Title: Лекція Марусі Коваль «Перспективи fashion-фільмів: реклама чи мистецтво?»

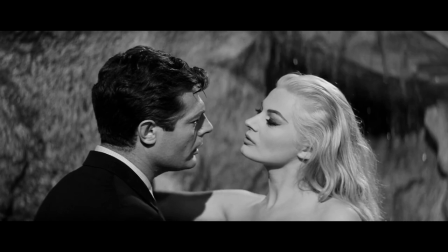Для своих картин режиссер искал художников, которые могут неординарно работать с текстурой ткани и тонко ощущать нюансы цветовой палитры.
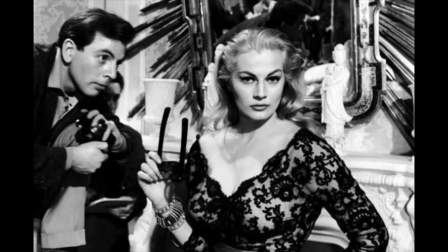Вместе с модельерами Пьера Параном и Данила Донати ему удалось создать целостный видеоряд,
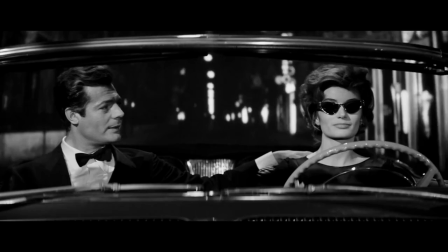где одежда была не просто обрамлением образа актера, но и стала самой выразительной частью его рассказа. Современные режиссеры рекламы и кино, такие как Вим Вендерс или Паоло Соррентино, тоже черпают вдохновение в наследии итальянского мастера.
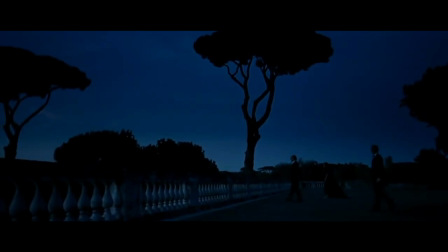От частичных аллюзий до полного воспроизведения. Позже, в начале 90-х, под влиянием поп и панк-культур, развитие альтернативных и классических глянцев, создание фэшн-фильмов практически сошло на нет, изменив настроение в обществе в пользу развития и популяризации музыкальных клипов.
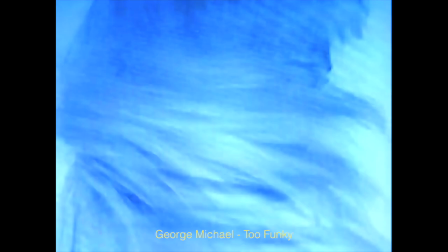Лучший пример – творческий дуэт Джорджа Майкла и Тьерри Мюглера в клипе «To Funky».
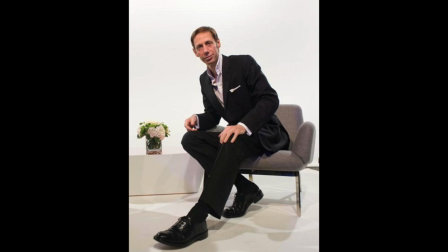В 2000 году культовый британский фотограф Ник Найт представил онлайн-платформу, полностью посвященную созданию фэшн-фильмов.
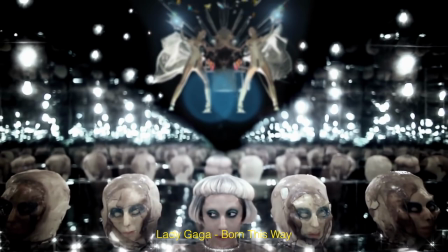На шоу Studio.com Найт стал экспериментировать с возможностями новых технологий и компьютерной графики.
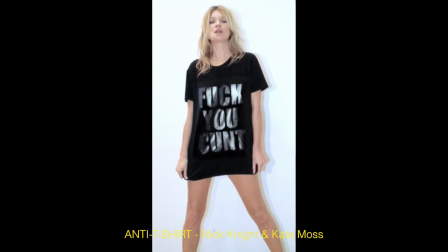Он привлекал к сотрудничеству известных дизайнеров, моделей, исполнителей, среди которых Александр Маквин, Кейт Мосс, Мадонна, Бьорк и Леди Гага.
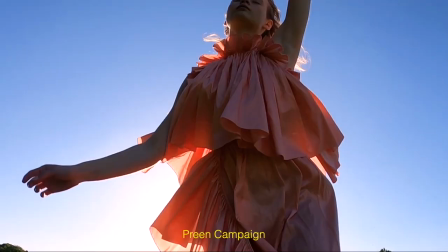На платформу к Найту пришли десятки модных фотографов, операторов и режиссеров.
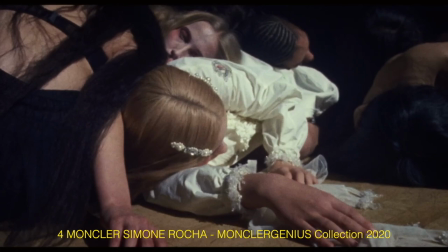Их союз с дизайнерами привел к созданию уникальных видеоработ,
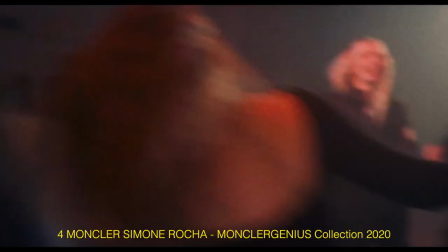которые поражают воображение разнообразием художественных приемов и техник.
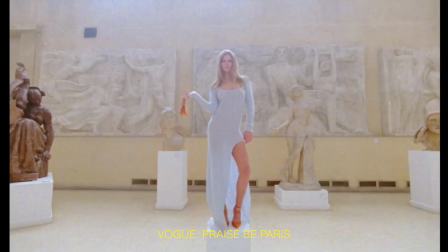Фэшн-фильм окончательно сформировался как самостоятельный жанр видеоискусства.
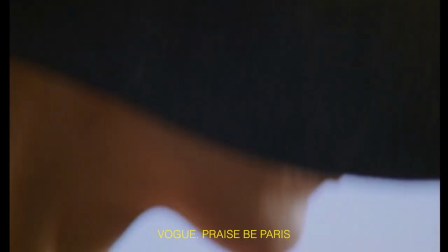Сейчас это неотъемлемая часть современного фэшн-бизнеса,
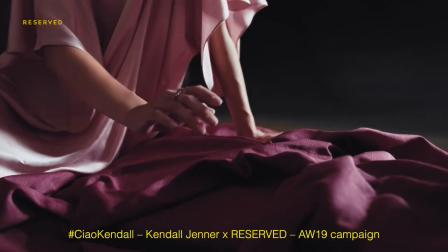без которого невозможно представить продвижение как молодых дизайнеров, так и огромных корпораций. Сейчас, когда фэшн-фильмы крепко укрепились на рынке видеопроизводства, появление профильных фестивалей как в Украине, так и в мире в целом укрепляют жанр, популяризуют и помогают его развитию. Практически все свои информационные поводы мы в ЦУМе снимаем в видеоформате. Смена сезонных декораций, витрин и, конечно же, кампейны. Мы верим, что лояльность бренду повышается, когда ролики создаются на стыке рекламы и искусства. Так, в начале 2019 года ЦУМ начал праздновать свое 80-летие и вслед за открытием витрин представил свою ювелирную рекламную кампанию «ЦУМ Крізь покоління». 80-летие ЦУМ подарило нам возможность отойти от привычного формата создания рекламной кампании и показать ЦУМ через призму его истории и культурного наследия. На первый план вышли живые эмоции реальных людей, их воспоминания о прошлом и размышления о настоящем.
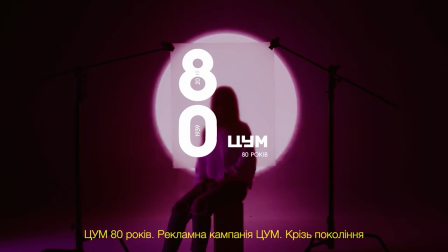Впервые героями рекламной кампании ЦУМ стали не профессиональные модели, а представители известных украинских династий,
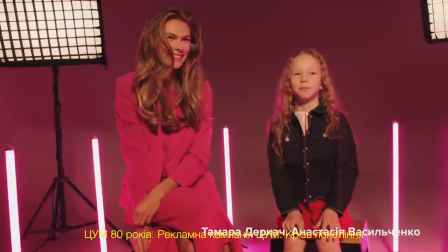молодые артисты новой волны, арт-деятели и бизнесмены, которые сделали свой личный вклад в развитие Украины.
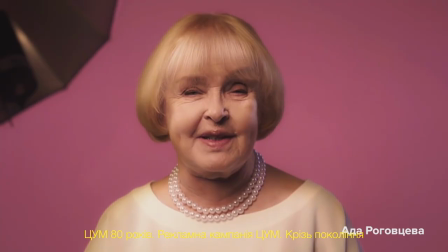В съемке кампании приняли участие более 15 героев,
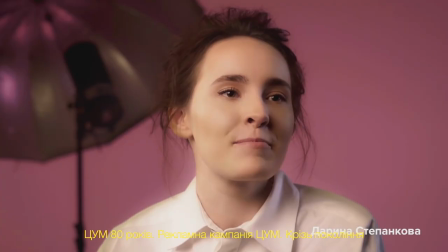одной из которых стала народная артистка Украины Ада Роговцева в компании своей дочки режиссера Катерины Степанковой и внучки Даши.
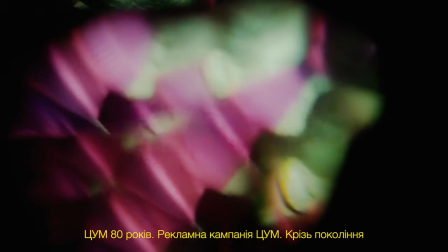Каждый герой своим примером демонстрирует неразрывную связь поколений, семейные ценности и традиции, которые отображаются в философии ЦУМ. Этой рекламной кампанией мы хотели переосмыслить ценности ЦУМ, так как ЦУМ – это уже давно не просто универмаг. Это целая история, эмоции, связь поколений, а рекламная кампания – удачный повод это показать. В прошлом году, готовясь к осеннему сезону, мы сделали акцент на атмосферном видео и выпустили рекламную кампанию, наполненную магнетическими сюжетами. Видео было отснято у подножья и на вершинах Карпатских гор, а также возле озера Синевир.
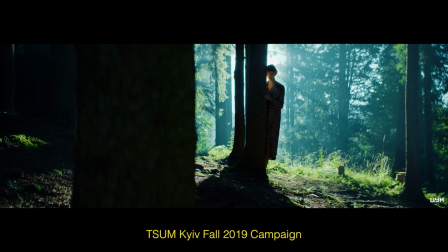Локация нами была выбрана не случайно. Карпатские горы – место с удивительной энергетикой и природой, которая поражает воображение каждого.
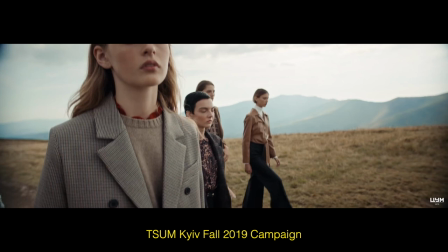Именно там мы отсняли героев разного возраста, нестандартных типажей,
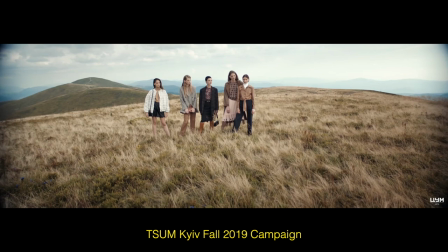которые и отображают целевую аудиторию универмага.